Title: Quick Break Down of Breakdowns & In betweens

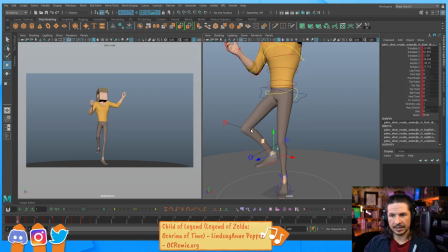So we get something like that. And you can see how all of a sudden that starts to create this nice little overlap in that leg. So we get that nice, and that's the hips and the feet. We haven't touched anything else yet.
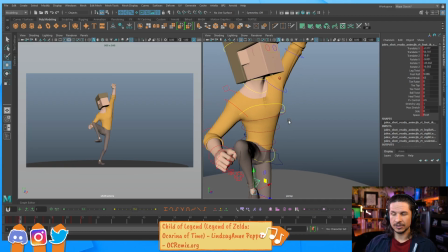Okay. So how else can we drag this? Well, the body on this breakdown, let's stretch it out a little bit.
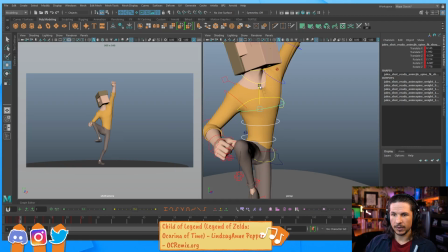Let that drag. So I'm watching the height of his shoulders here, and I want that to, it'll come down a little bit, sympathetic action, but I want that feeling that there's this moment of stretch, that the body is being pulled down by the hips,
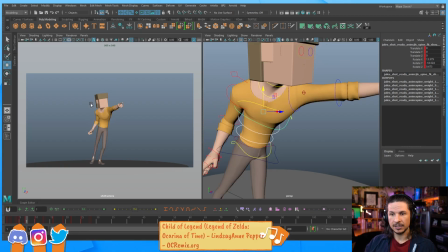so that in the next frame, when we get the impact, you're really going to feel that whoomp, that weight in the body.
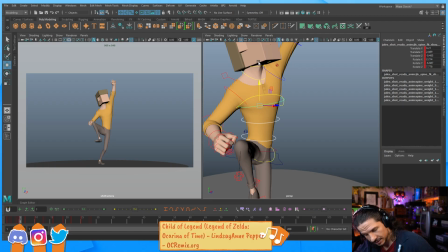We're going to get more contrast versus everything just going down and just being like a squeaky hinge, robotic and bland. So let's kind of push that. I could even maybe push that line in the body just a little bit more.
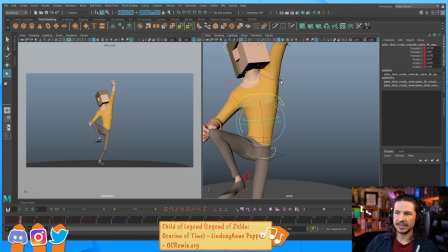The beautiful thing with breakdowns is because they move so quickly, oftentimes you don't really have to worry too much about keeping things perfectly anatomically correct.
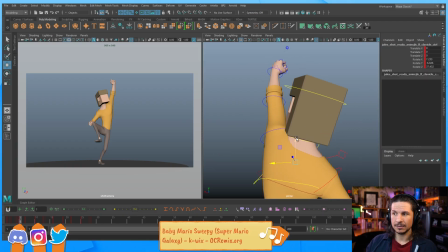Of course, that depends on the realism you're going for in your shot. But yeah, you can go really crazy with them sometimes. I love this song.
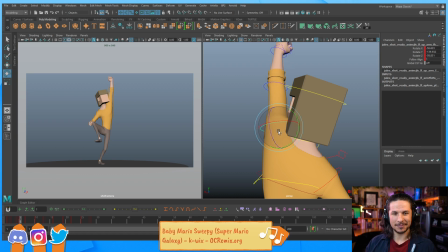It's so cute and silly, and it makes me want to play Yoshi's Island for some reason. Now, as he's coming down, watch what I'm doing with the wrist. See how I'm trying to push it so that the arm is barely moving.
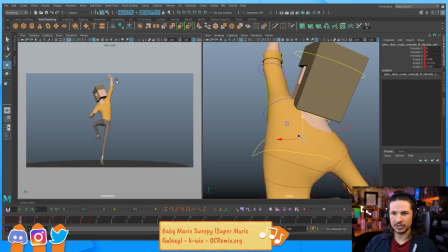In fact, I could do it so that the hand, like you can see, just barely moves here, and that creates that feeling of drag.
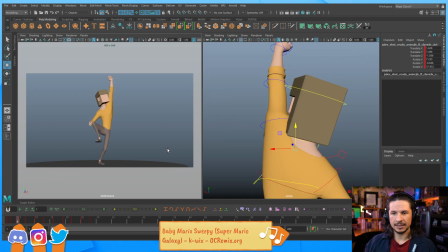So now, whoop, we're gonna get that nice big dragging motion in here, in that arm.
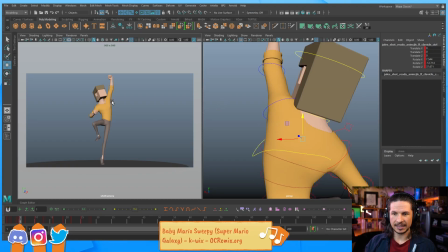You really feel it in that shoulder there.
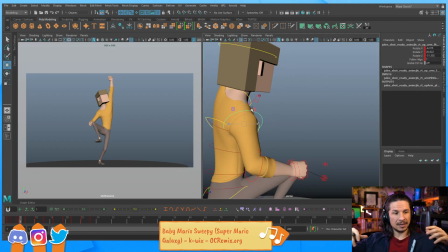And then for the other arm, we're gonna let that one come down so that not everything feels like it's kind of glued in place, but we can still add a little bit more drag so that clavicle here can drag up a little bit.
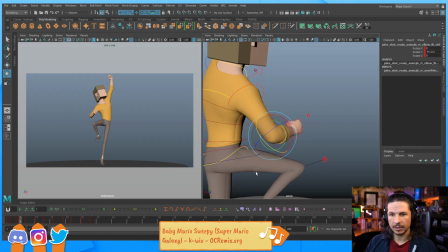This arm is a terrible silhouette, so I'm gonna bring this up and just kind of add a little bit more rotation here.
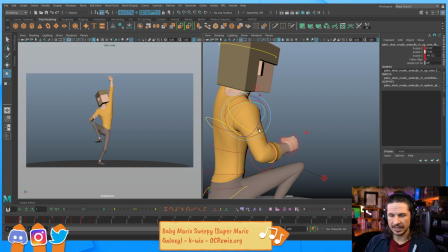Keep that arm away from the knee so we get that negative space there.
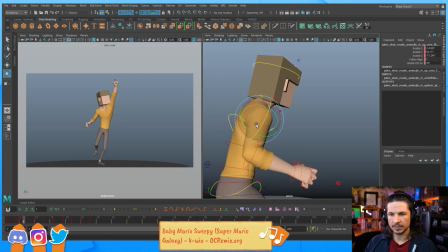Something like that.
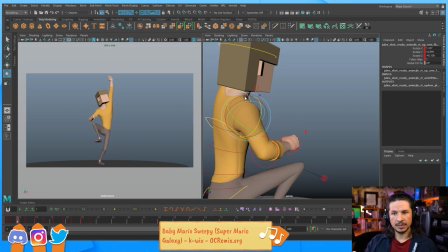So suddenly, in just that one breakdown, you feel that motion much more clearly.
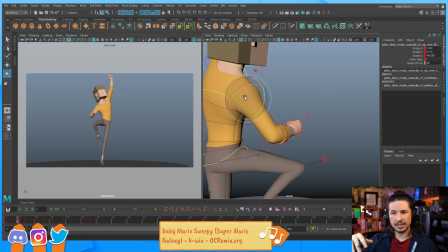We're starting to really describe this motion,
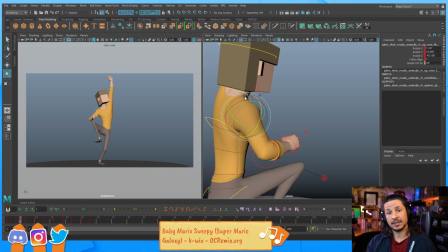and you feel the weight of the hips dragging everything down versus everything just sliding forward.
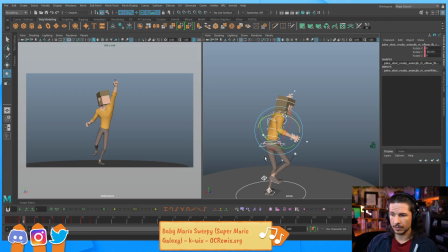We'll add one more breakdown here. I don't want to fully animate this, but we'll kind of keep going here. So now let's start with the hips.
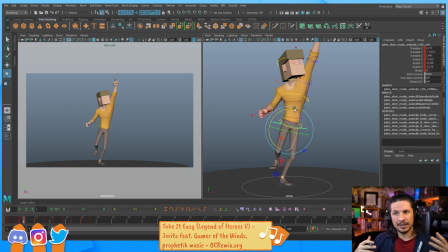I usually like to start with the hips because the hips are the leading motion most of the time. They're also the core of the character. That's where our motion tends to originate from. This is not always the case, but I still like to use the hip to kind of describe the arcs a little bit.
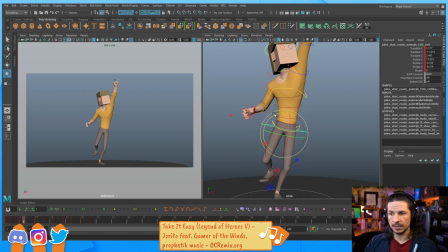So as he's coming through here, we now have this moment here. And right now, between these three keys, you can see how that hip just kind of slides. It's got a little bit of an arc, but not much. So let's push this a little bit more.
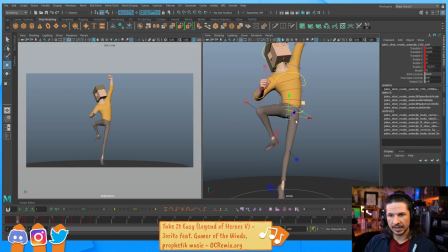Let's kind of have that arc across and then over. So something like that.
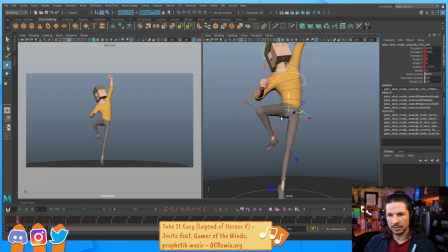Maybe we're gonna move it up a little bit more. So now we kind of get a little bit more of a bounce in there. off the ground. It's just going to make him feel a little bit more, a little bouncier.
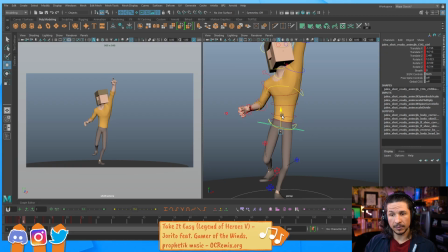We could do that. Or if we want to sell the weight, we could push it down even more. So that way we get that kind of little pop at the end here, which I kind of like actually.
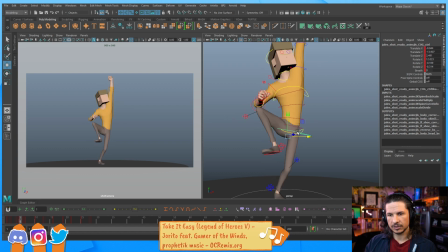Okay. So we're just getting a little bit of an extra pop in there. Now, as he's stomping his foot on the ground, this foot is just sliding down to the ground.
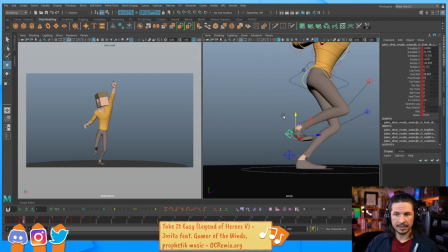Just slowly there, midway down. That doesn't really make it feel like a stomp, does it? So, I have a few choices I could do.
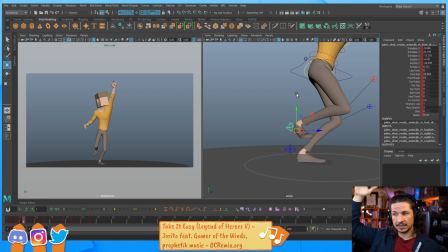I could let this foot now lead the action. So, it's hips, and then leg stomps, and then the arms come down. Honestly, I think that's what would be the better way of doing this, just because it's going to help describe that stomp and make that foot feel heavier.
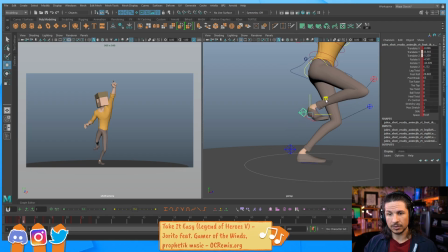I could alternatively also keep this dragging upwards right here, and then have the stomp happen later, but that's going to also coincide with when he points.
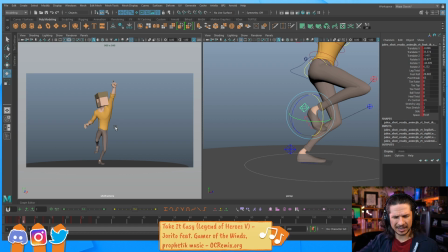Or I could make the point happen first, but that then just gets weird. It's like you're looking at the hips, then the hand, then the foot. It's going to make the eye of the audience jump around a lot. So I think I'm going to just go with the foot stomping down.
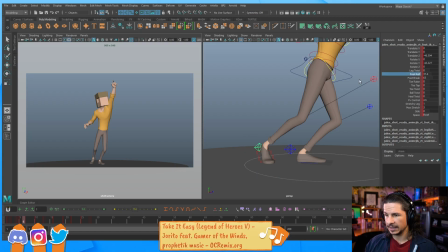So, and as it hits the ground, let's actually overshoot a little bit so it hits, whoomp, and then bounces back up just a little bit. Now, as he bounces back up, see how his hips are moving up and down? And his heel is moving the same amount? That's not really good.
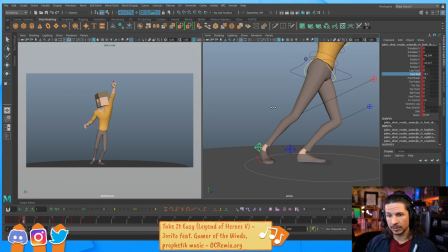If I'm breaking this down, I want to make sure that they don't move just a perfectly even amount here. So I'm probably going to keep that a little higher right there. So now we feel that bounce happening mostly in the hip, not in the heel.
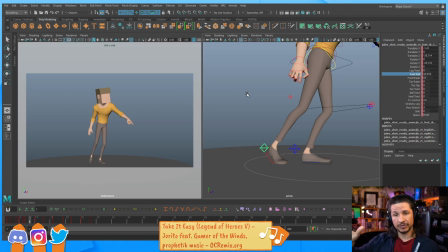Now, this would also come down with more breakdowns. You could affect that. And again, what leads, what follows. Even if they're both bouncing, the hips could bounce up first compared to the heel. But we've only got 2 breakdowns here. So we'll do what we can with these here.
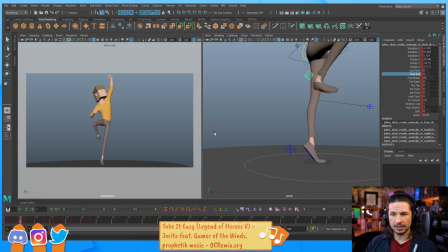So now we get that nice big slamming motion here. Okay, so hips, feet, they're pretty much done. At this point, we need to start describing the rest of the motion. How are we going to get the body from here to here?
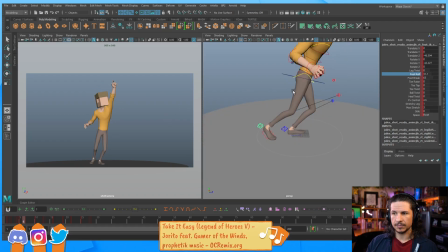Well, we have a few different choices. Let's actually just start with the body.
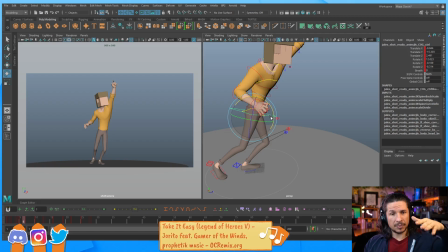Since the hips are leading, I want the body to kind of drag behind that. And right now what's happening is he's just kind of going, straight into this pose. So he's reversed. You get this nice reverse C right here into this C pose here.
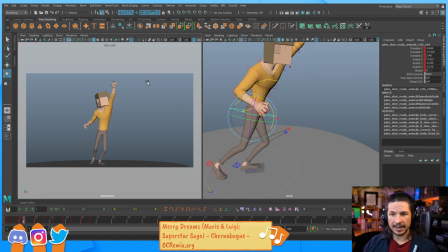That's the line of action. And he's just kind of sliding into the next pose. Well, how can we make that a little bit better? Well, let's try to whip that character forward a little bit more.
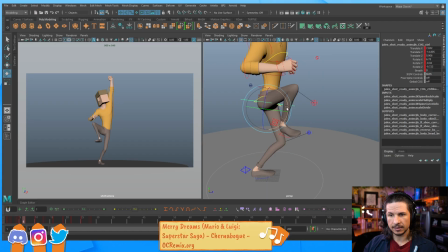So the hip might drop down here, kind of lead that action forward. But then the spine,
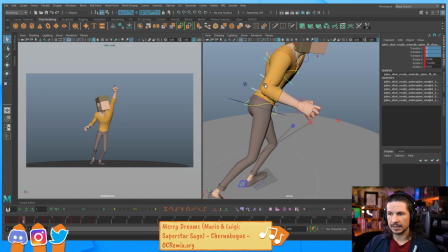let's zero out our translation here so that we get it back to its normal size there.
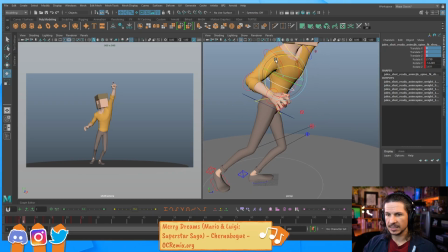The spine might still drag back. So what I'm doing is I'm looking at the neck here and looking at the arc that that's creating.